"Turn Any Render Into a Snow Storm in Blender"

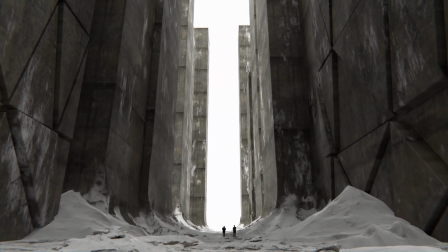0s
In this video, I'm going to show you how to take a boring render like this and turn it into a full-on snowstorm, like you can see here.
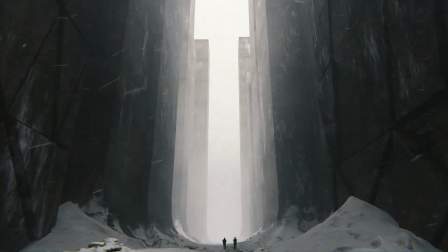6s
So this is straight out of Blender, but if you throw a color grade on this, you can get some really nice stuff in After Effects.
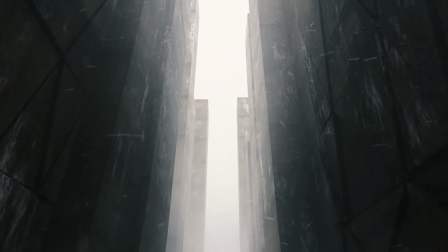10s
This video is just going to cover the stuff in Blender, but that's the final look that I posted on Instagram, that there.
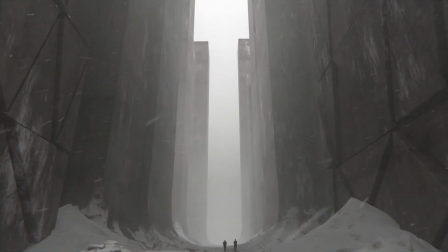16s
But let me show you how to get to this stage right here, which is everything that I'm going to cover here is all pretty simple stuff,
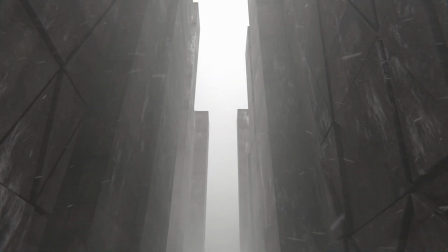23s
but it's combining like 4 or 5 different techniques together to create kind of this complete snowstorm look.
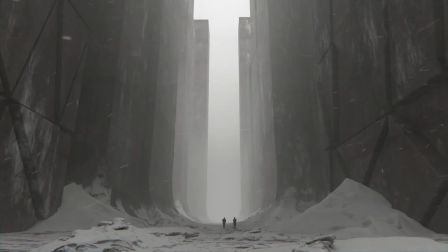29s
So we're going to go over
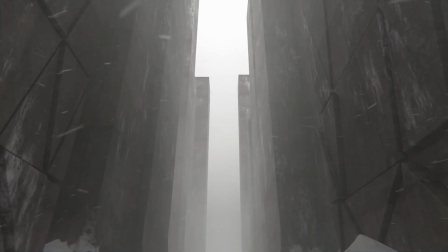31s
volumetrics and wind gusts and particles and snowflakes and camera shake, and it's all pretty easy stuff and it's all free. And yeah, let's go. So the first one is just standard volumetrics.
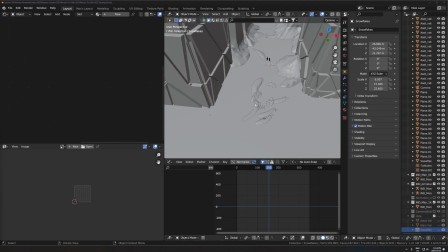43s
I've talked about this a lot before on this channel, but I'll just quickly show you again if you haven't seen this. So I'm just going to add a cube in here.
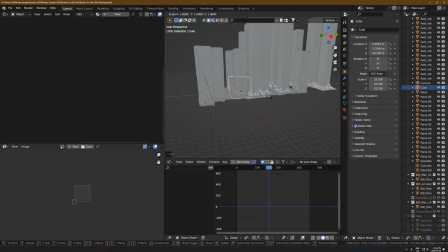50s
So Shift A, cube, scale this up kind of like over the area that you would want to see this.
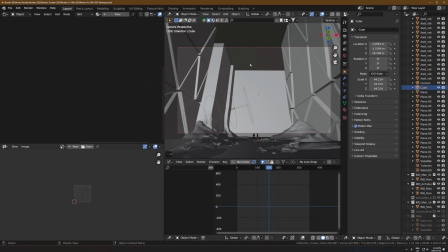56s
The area that I want to have it at is not actually the entire scene. I actually kind of want to have it in a specific part of the scene, which I'll show you.
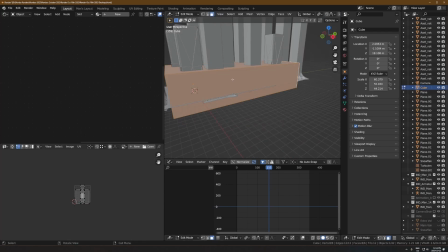64s
So something like that. And you'll notice that I actually didn't extend this all the way up here. I'll show you why. So first of all, let me add a new texture to this.
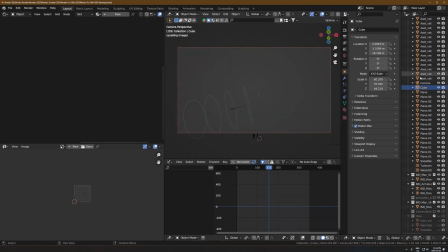74s
So in here, let me hide this and just show you what it's looking like.
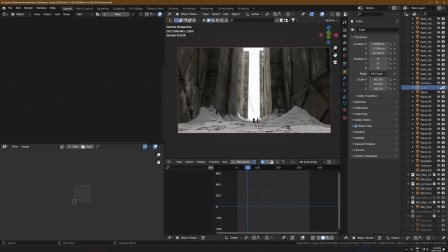78s
So here's the before any volume, and right now it's dark, but if I add a new texture,
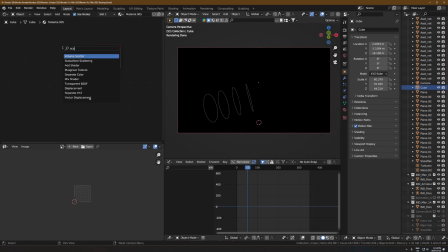84s
delete this, and then Shift A, just add a volume scatter and plug that right into the volume. It's going to do kind of nothing, but if you scroll in and out on the viewport, that will refresh it and it will actually update to the proper density. So this is actually way too thick right now. I'll just lower this to like 0.01 or something.
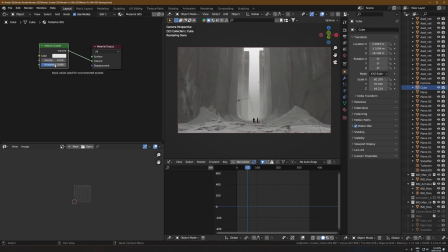103s
I like to have the anisotropy turned up quite a lot. For some reason, it just kind of feels a bit more natural when I turn this up and it looks cool. Something like that is going to be fine. That's kind of like the base layer of this to set the mood for everything else afterwards.
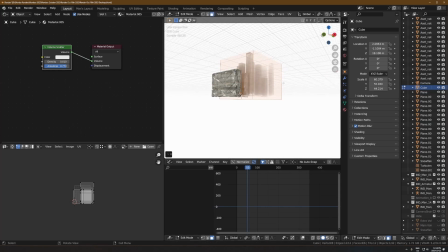116s
The reason I didn't have this extend all the way up here and like cover the entire scene or the entire world is because it just looks weird.
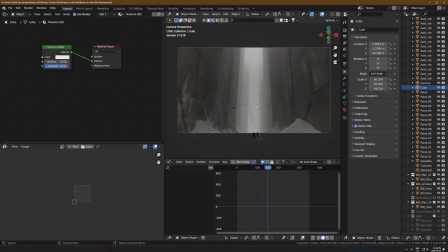125s
Like when you have it extending all the way up, sometimes it just doesn't feel right, and
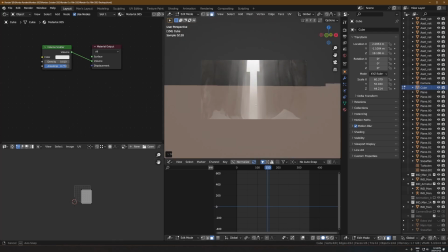130s
it seems kind of wrong to have this ceiling of this volume like pulled way down like this.
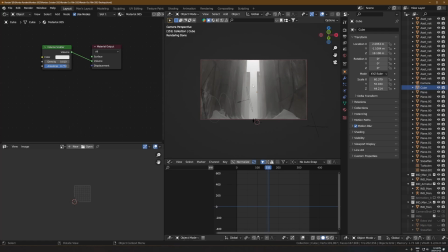136s
But for some reason, like you can't actually really tell from the camera perspective of like being inside this cube of volume.
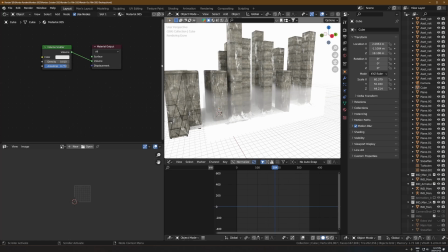142s
There is another volume layer or thing that I want to add after this to kind of help make it look like there's wind gusts kind of blowing around here.
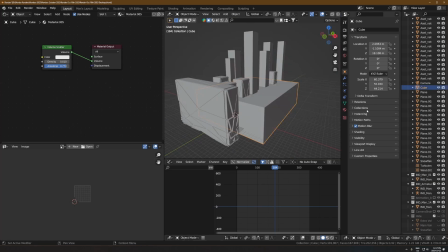152s
Let me first of all display this cube as bounds. Let's get it out of the way because it's really annoying. So if you just click on that volume cube, go to this orange square tab and then go down to viewport display, go down to viewport display, choose this display as menu, and then switch it to bounds.
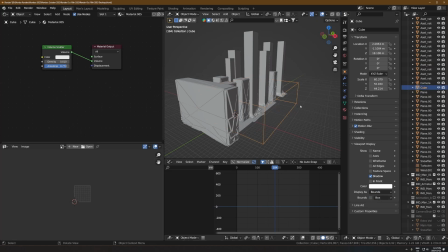169s
Then it would just be a wireframe cube and it will just be out of the way. So I'm going to add another cube.
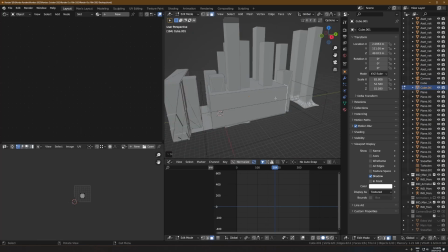174s
This one can be a little bit smaller. I don't need it to extend that far out. And this one doesn't need to go like sideways out here too much either. Like it doesn't matter. But anyways, this one will just be a little bit smaller. And what I'm going to do with this one is same thing.
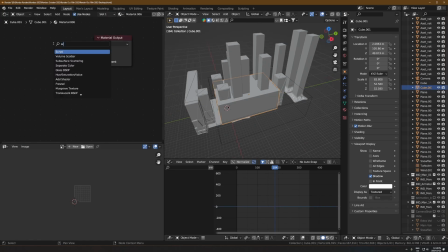188s
New texture, delete this, add a volume scatter, plug it to the volume. And this time I want the density to be controlled by a noise texture.
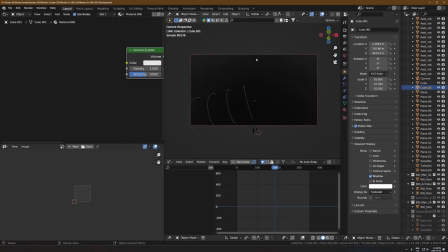199s
And that noise texture is going to get animated from left to right. So this is the second thing that kind of helps sell this effect. So let me just show you this. I'll take a noise texture and I'm going to run that into the density. Again, it's going to be just kind of overkill at first. So let me add a color ramp.
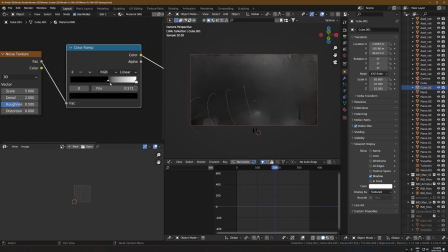215s
And what this means is that I can now control exactly which parts of this are visible and which parts are not. So this noise is getting really, really increased contrast.
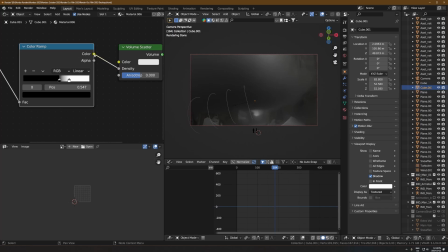227s
That really increased contrast, 3-dimensional noise, is getting, that's what's controlling the density of this volume here.
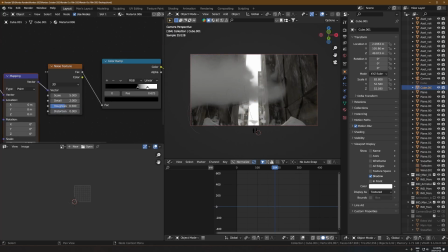235s
I'm going to hit Control T with that noise texture selected. That gives us 2 extra nodes, a texture coordinate and a mapping. You've probably seen these before. And what I'm going to do is just take this X location here.